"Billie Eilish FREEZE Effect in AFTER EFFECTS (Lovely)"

Also shoot this in the same scene as the first shot. Your actor will still be sitting in that glass box and it would be weird if that changes.
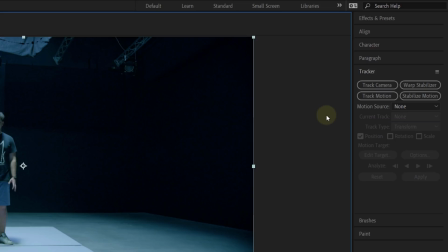507s
After you got the shot go back to After Effects and load it into a new composition. Again, start with the tracking of the camera movement and repeat all the steps from before.
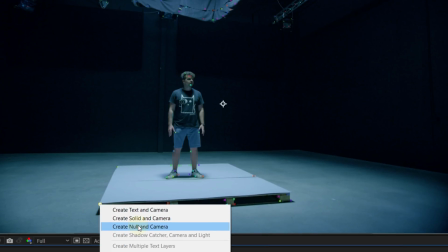516s
So when the tracking is done, create a camera and a null object. You can again place all your walls in the 3D space.
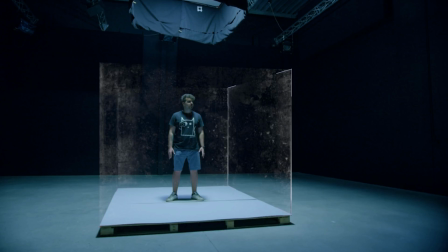522s
And now you have the same scene as before, but from a frontal view. When you have got all this, it's time to create a freeze effect.
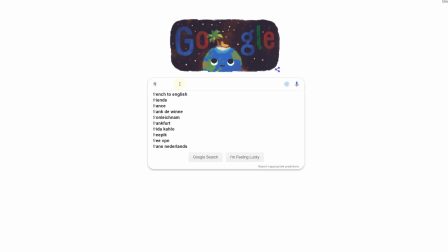529s
First, start with searching for a stock image of a frost texture.
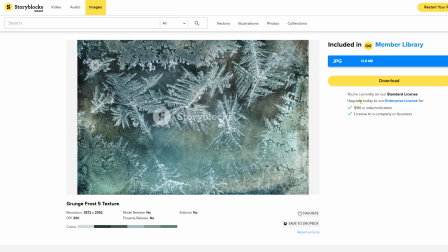532s
You can look on the internet for it or if you want to use it commercially, use stock websites like Storyblocks Images.
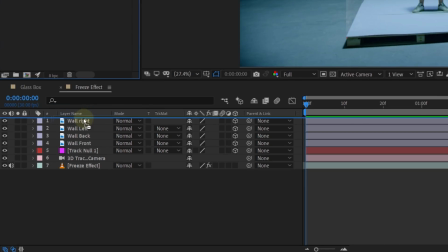539s
If you have found the texture that you want, load it into After Effects and place it into the composition above every other layer. Now make the frost texture a 3D layer and for the position we are going to use the same transform parameters as the wall it needs to be on.
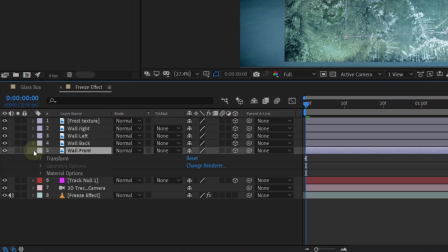553s
So open up the properties of the front wall, select the transform property and copy it.
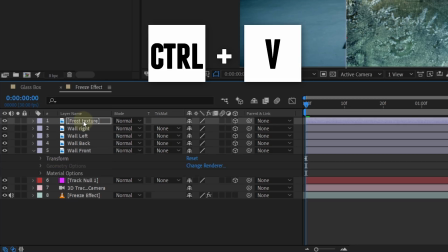558s
Then select the frost texture and paste the property to it. This will already put the texture on the same place as the glass.
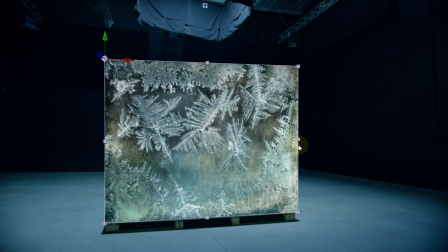565s
After this adjust the scale if needed. Now it's time to make the frost move and come in on both sides of the glass. We are going to do this with the track mat. So to make this work we're going to need a shape to use as this track mat.
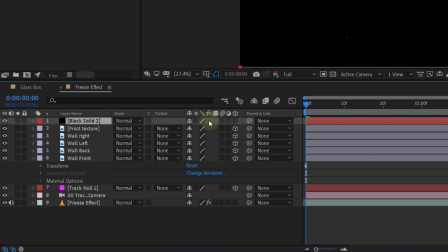577s
From the menu above select layer, new and create a solid. Again use the transfer properties of the wall to place the solid into the 3D space. Next we are masking out a shape for the track mat. Go to the toolbar on top and select the pen tool.
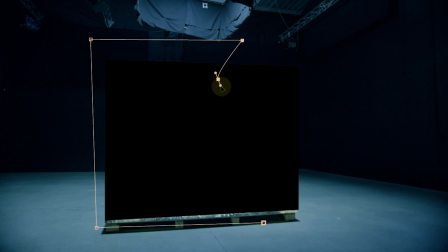592s
In the composition panel you can now start creating a mask. For my track mat, I'm going to create a rectangle, but on the right side I'm giving it some random shapes.
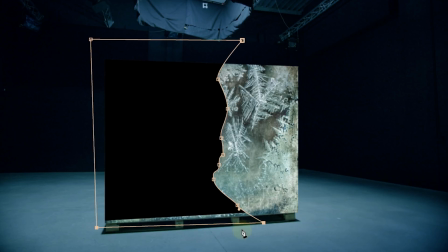600s
This I'm doing so the frost will appear more natural. Next, let's animate the mask you just created. Start by moving it to the left so it won't cover a glass wall.
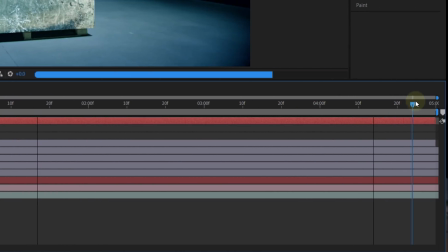610s
Now enable the animation for the mask pad and go further in time and let the mask move to the right over the glass.
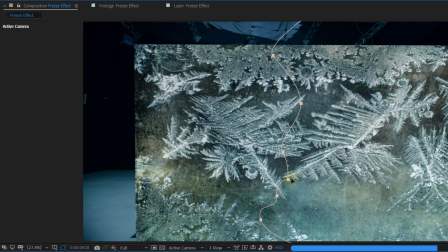616s
I'm going to stop in the middle as I'm going to let the frost come in from both sides.
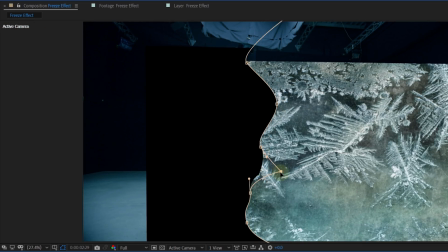620s
Another thing I'm doing is animating the random side to being even more random between the two first key frames, as frost can be unpredictable. After you're done with animating the shape, let's turn on the track matte to see how it looks.
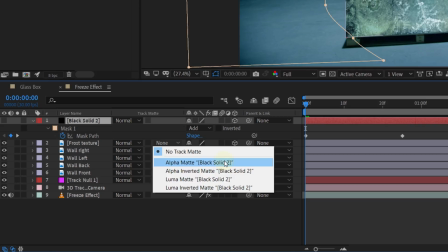635s
For the track matte option, you can select alpha matte. Of course, make sure that the shape layer is above the frost layer, otherwise you can't track matte anything.
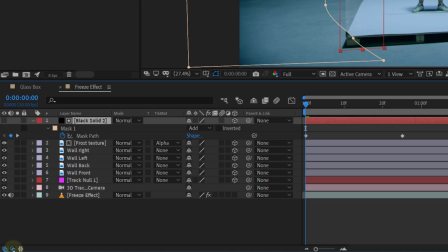643s
Also, if you can't see the track matte option, simply go to the left bottom corner of your After Effects panel and enable the Transform Controls 10. Now you should be able to see the blending modes and the Track Matte option. Okay, now you already have some frost coming in from the left side.
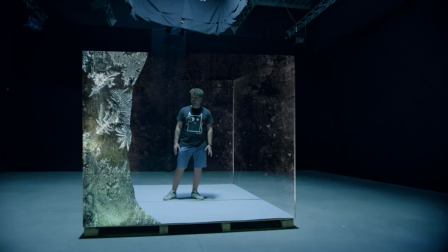660s
But the edge of the frost is quite hard and not what we want. So first let's feather the mask a great bunch.
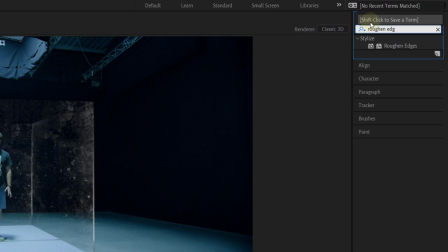666s
But this is not enough. So go to the Effects and Presets library and search for the Roughen Edges effect.
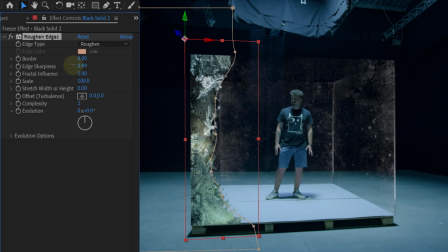673s
Drag that to the Solid and from the Effects Control Panel you can now start changing the settings till you find something you like. I mostly played around with the complexity, stretch, width or height and the edge sharpness.
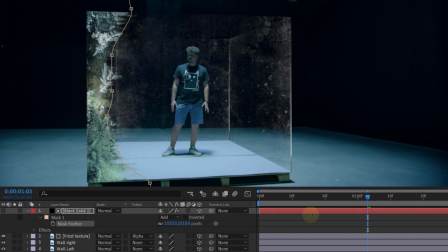685s
Also, if you have something you like, you can also add some more feather to your mask. This will enhance the roughened edges even more.
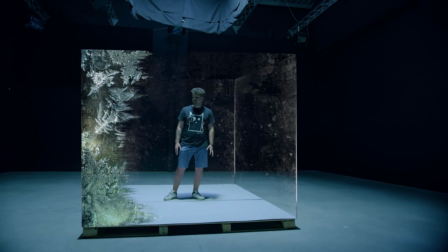692s
Now we have a cool animation for one side. For the other side you can do exactly the same.
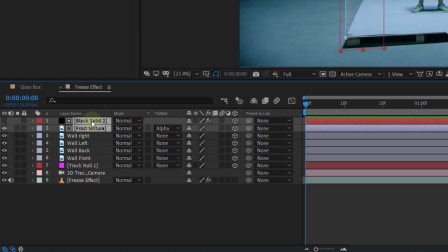697s
To make it yourself easy, select the solid and the frost layer and duplicate them.
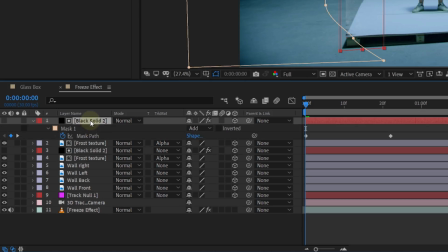702s
You can do this by simply pressing Ctrl D. Delete the mask from the solid and create a new one.
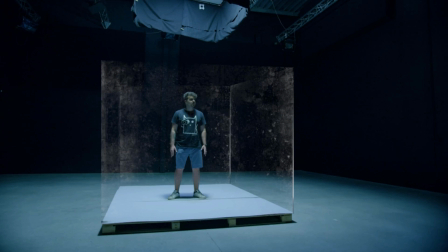708s
And they made it so it goes from the right to the left. And voila, you have two frost sides. But it's not finished yet. First add the last details. The first thing to do is change the blending mode.
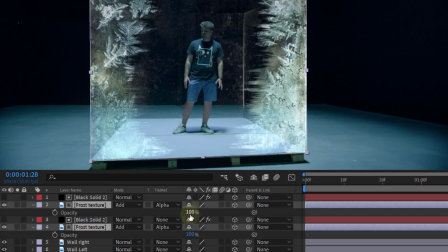720s
Here you can go for add, just like us. We are also going to decrease the opacity as the frost is a little bit too much. The last thing we are now adding is some fog. And this is done super easy.